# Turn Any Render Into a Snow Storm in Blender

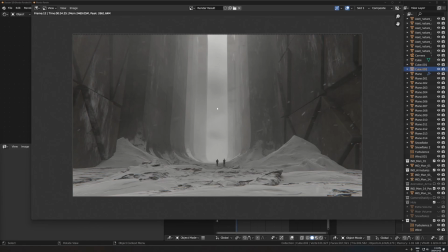(16:30)
As long as it's a white thing blowing past, it's fine. The original volume that I set up, the one with the one that's moving, is a little bit too much. So you can see it kind of looks like smog a little bit. I'm gonna lower that.
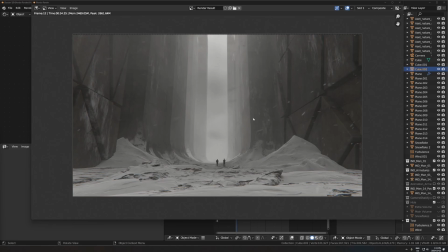(16:44)
And the other thing too is I would need to do a test of an animated version of this, because you can't really tell what it looks like moving unless you see it moving. You can kind of guess with rendering a frame and looking at the motion blur, but you can't really see what it actually looks like.
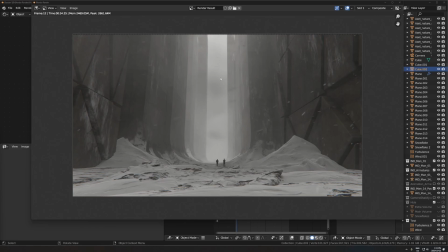(16:59)
So to get the exact settings right for this, the volume that's kind of moving from right to left, and the speed of the snow and all that, I would just recommend setting the resolution and samples to both like 50% of what you were going to do for the final. That will speed it up a lot, and just do like a really low quality test render just to get an idea of how things are moving around.
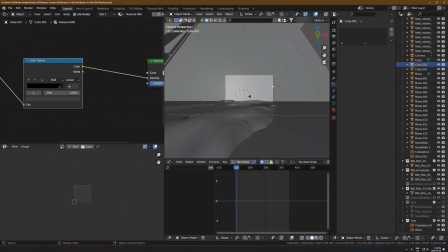(17:18)
Okay, so to lower this this moving fog thing right here,
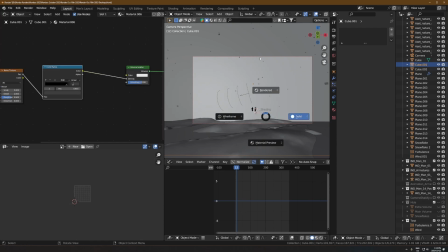(17:23)
let me just first of all increase the anisotropy to like a little bit higher, just because in my final one I had a little bit higher too.
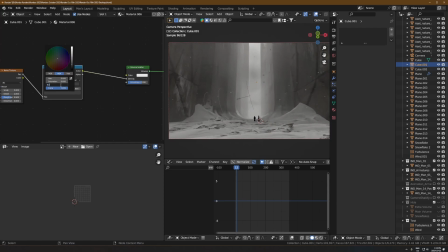(17:29)
And then I'll decrease the density. Let's lower this to like, instead of 0.05, let's do like 0.03. You won't really see this in the viewport, but in the final render, because it's just a mess of like denoising in here, you can't really tell what's going on, but in the final render it should look nice.
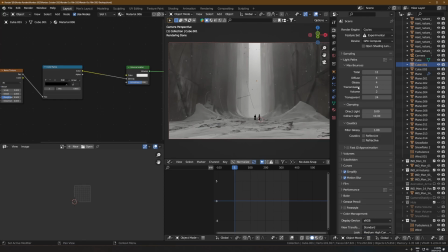(17:46)
One tip I forgot to mention is for the volume to kind of work properly, you want to have at least a couple of volume bounces.
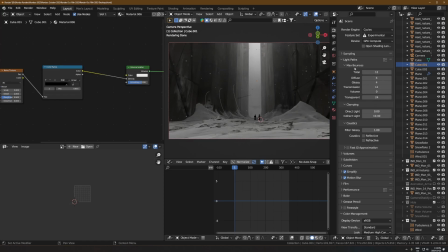(17:53)
You can see that if I have underneath the light path settings, if I have the volume max bounces set to 0, it makes it really dark and kind of looks just like polluted and smoggy.
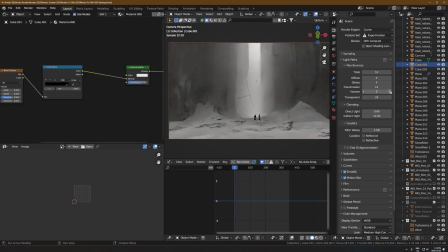(18:06)
If you have this set to like 1 or 2, it just lightens up the volume. It lets light kind of bounce around through it a little bit nicer, and just makes it a bit more snow looking.
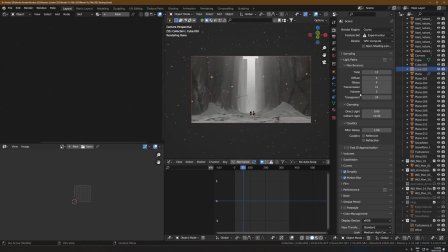(18:18)
I think that's everything for these settings right here. I just want to mention with this particle system too, there's a lot that I would go in here and tweak and just refine.
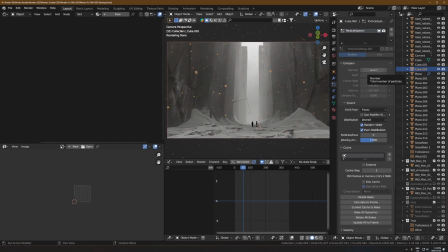(18:25)
The things you would be messing with is probably number 1, the number of particles. Number 2, the speed of the wind and turbulence. And that's probably it. Maybe the scale and scale randomness as well. So you'll just have to kind of mess around with those numbers, and it's going to be probably different for every scene and what makes sense for that environment.
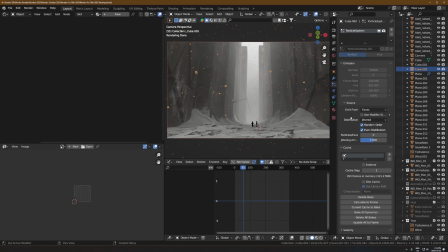(18:44)
So once you have these settings kind of dialed to what you want, don't forget to bake it. So the way you do that is just open up this cache tab right here. And mine's already baked, but I'll delete it. Open up this cache tab and just click bake, and that will just kind of lock it into place.
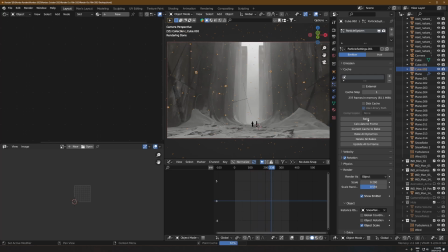(19:03)
If you don't do that, when you do the final render, there's like a decent chance that it'll be fully messed up and just won't work at all. If you bake it, you don't have to worry about that. It'll just work perfectly. It'll work perfectly for the final render. The only thing is when you do that,
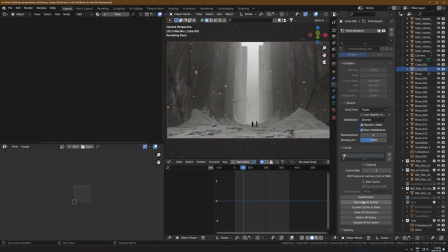(19:19)
basically it just kind of temporarily freezes it in place, and you can't tweak these settings unless you delete the bake, adjust it, and then rebake it.
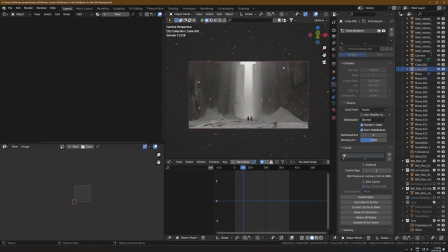(19:26)
So I think that's it for these settings here. There's one more thing though that isn't actually snow related that does help sell this effect. It's not necessary, but it can look really nice in combination with these things that I've showed you here. And that is adding camera shake.
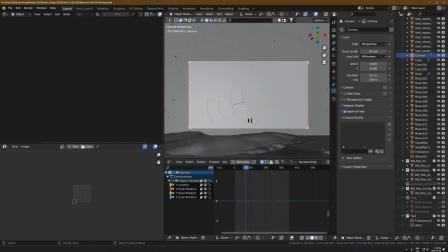(19:40)
So on my camera, I don't think I have this. I do. Okay. So what this is, the way I do camera shake is very simple. I just use Ian Hubert's add-on. It's called Camera Shakeify. You can see it right here. You can just search this on Google and you will find it. It's free.
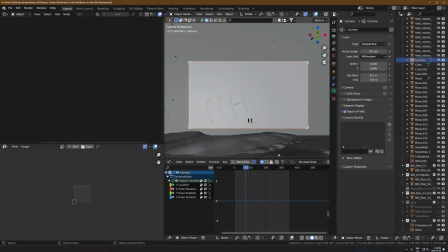(19:58)
And this add-on is extremely handy because it means instead of like manually animating camera shake and like adding noise modifiers to like the X rotation of the camera, you can just click this button right here. I'll just hit the plus. And there's all these presets of like different types of camera shake.
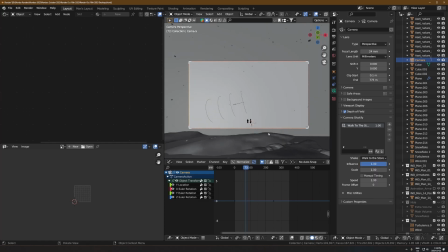(20:15)
I think the one I picked was walk to the store. And if I press play now, you can see it just adds camera shake.
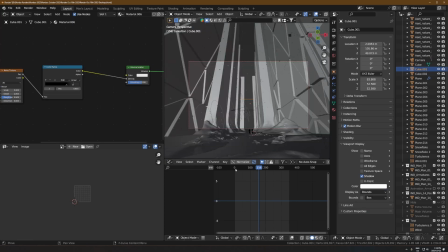(20:23)
Let me display this cube as bounds to get it out of the way. So it just automatically adds camera shake, which is super handy.
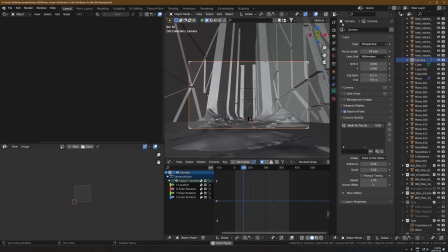(20:30)
So here's the before, just perfectly smooth. But I want it to look like it's somebody holding a camera walking through a snowstorm.